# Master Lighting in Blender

Hello. Here are five things I like to keep in mind when lighting a character or scene.
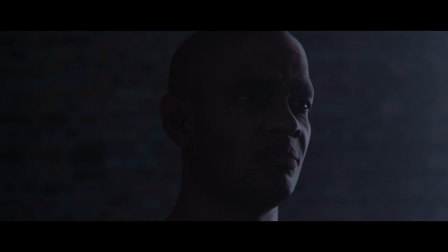Backlighting is by far one of the most powerful ways to achieve the cinematic look. It's also the easiest.
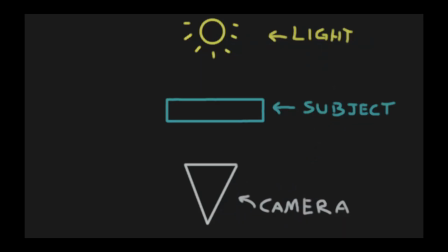Simply place your subject between the camera and the primary light source. This wraps the light around the edges of the subject and helps separate it from the background.
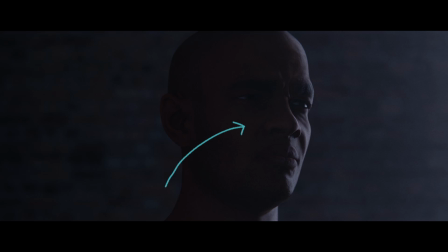It also casts shadows across the subject's face which creates a lot of visual interest. It's not just for close-up shots either.
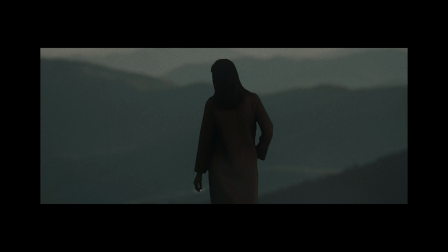Here's a wider angle with the same principle. Backlighting Lighting is my favourite way to light pretty much anything.
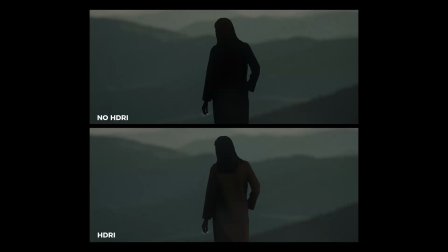This shot is just a plane with an image on it, and an HDRI with the strength set really low to help fill in the subject's jacket.
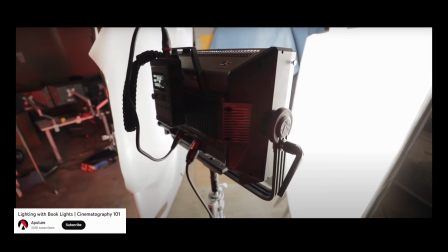On a real film set, light gets bounced around to help shape it and target specific areas.
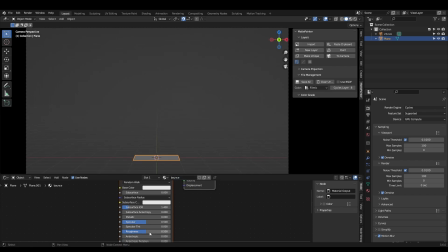We can emulate this in Blender by creating a plane, giving it a basic principle material, setting the display mode to bounds and hiding the camera visibility.
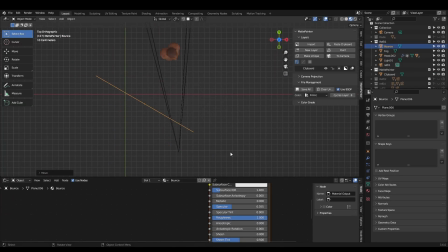Now we can position it to reflect the lighting back onto our subject's unlit side to act as a fill light.
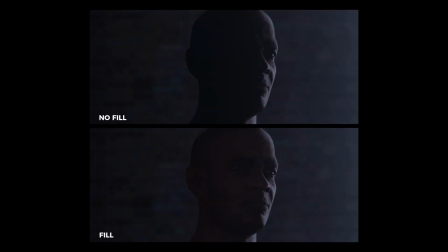You can see the before and after. Once we've added the fill, the eye that was previously in shadow is now slightly illuminated.
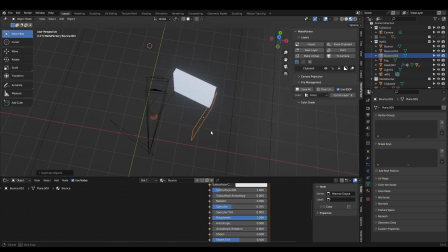This same technique can be used to create barn doors, which help control light spilling onto things we don't necessarily want lit.
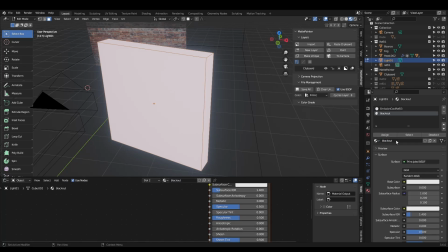Alternatively, I like to create a second material in my emissive cube, set the emission strength to zero, select the faces I don't want to emit and assign it. Now the light is more directional and controlled. Scenes become more believable when we add a reason for a light source.
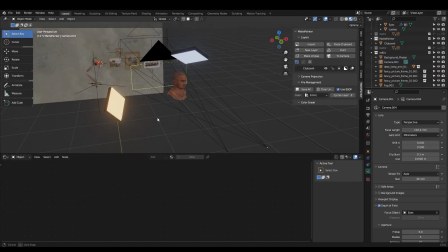This orange glow on the subject's neck is actually a large orange light. but I've added a small tungsten globe in the background to help sell the shot.
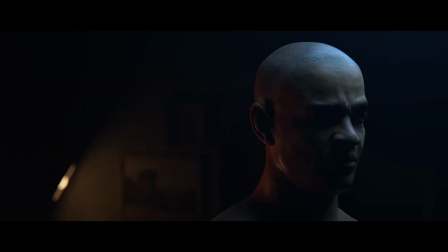The light from this lamp is far too weak to reach our character, but our brains like to connect the dots.
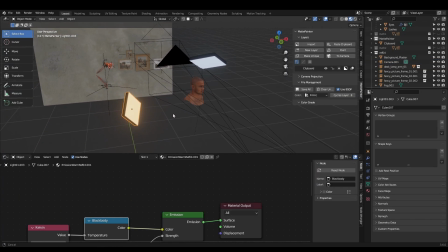I typically use emissive cubes as my light sources instead of blenders' built-in lights, unless I'm making use of IES textures.
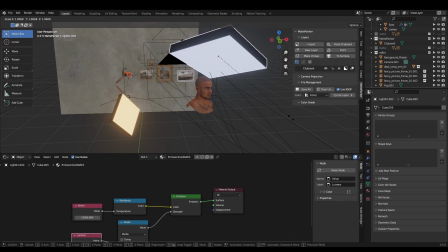I find it much easier to just scale a cube and move it away from the subject to soften the light, instead of playing around with the radius slider.
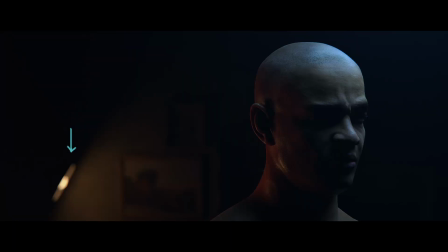These also have camera visibility on by default, so if I leave one on in the background, I allow happy accidents with the bokeh, which wouldn't be visible with a normal light. An easy way to make your lighting realistic is to just emulate a real light source. Let's build out a quick node tree.
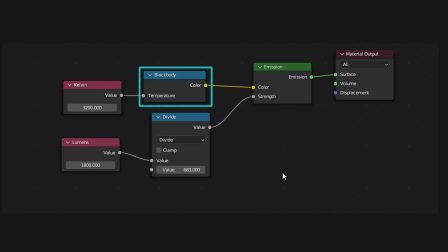Add two value nodes, you can rename them using F2. Plug the temperature value into a blackbody node, then plug that into the colour of the emission shader. Plug the other value into a math node, set it to divide and set the bottom value to 683.
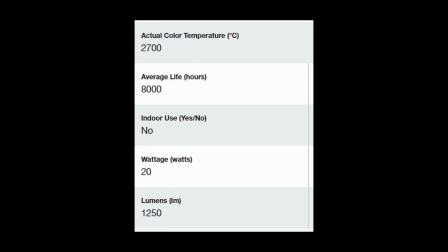Plug this into the strength socket. Now we can copy the Kelvin and Lumen values of a real light to achieve a physically base result.
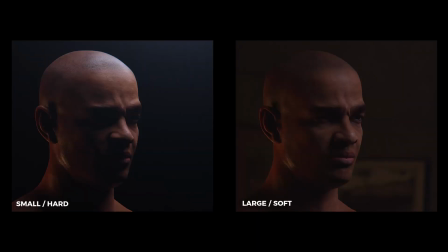The other piece of the puzzle is understanding light falloff. Smaller lights that are closer to the subject will create hard shadows, while larger lights further away tend to soften them. Keep this in mind when thinking about your specific lighting setup. In this image I used quite a small light that was actually right in front of the subject's face. You just can't see it because I've disabled the camera ray visibility. If you don't have experience with real lights, I recommend reading up on colour temperature and light falloff.
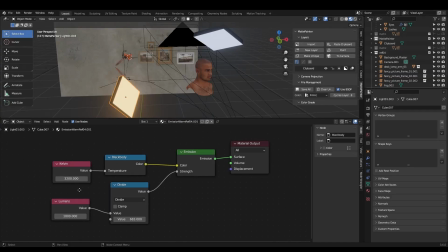I usually avoid RGB lights unless I'm trying to achieve a specific look. Instead, I stick to real world light colours using the blackbody node and use common colour temperatures like 3200K or 6500K.
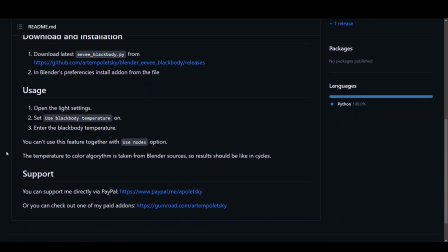By default this is only supported in cycles, but there is a free addon which allows you to use colour temperature in EV as well.
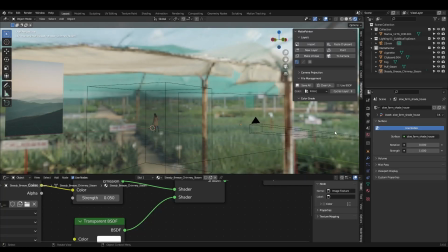I'll link it in the description. HDRIs are a great way to add ambient light into any shot.
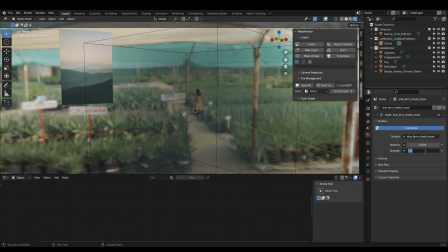Just keep the strength low unless you're specifically lighting for daylight.
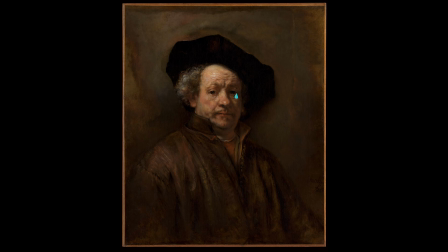Some Rembrandt purists might be upset that I didn't mention the glorious upside down triangle, but I intentionally left it out of this video because there really aren't any hard set rules. If something looks cool, keep it. This shot in particular is pretty unconventional.
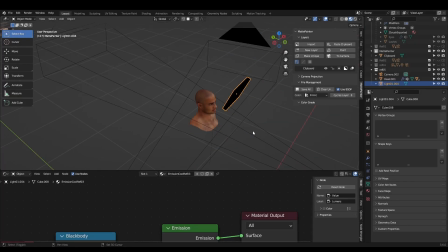As I mentioned, it's using a small, hard light right in front of the subject's face, but I thought it looked cool, so I kept it.
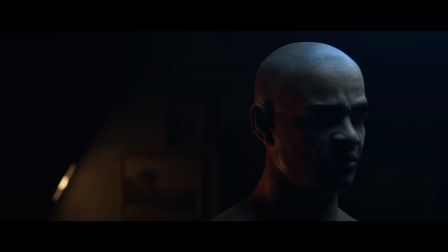I typically underexpose my shots or use very minimal lighting setups. A lot of these were just one or two lights.
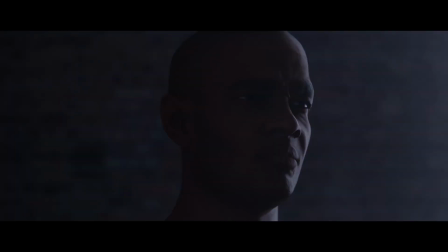By keeping things simple, we avoid having to micromanage and instead get to focus on the overall look instead of tweaking sliders. Experiment with unconventional angles and colours. Your own artistic impression will start to shine through on your renders and make them unique.
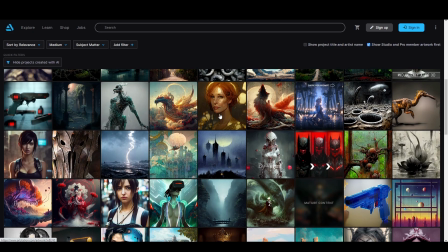And with tools like Midjourney and Dali pumping out thousands of images every day, breaking the rules might just help make you stand out.
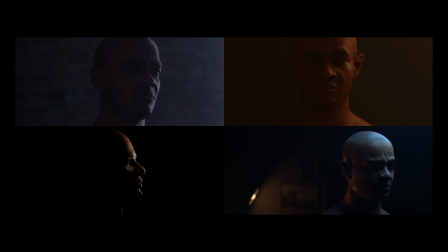If you found this content valuable, please like and subscribe so I know to make more.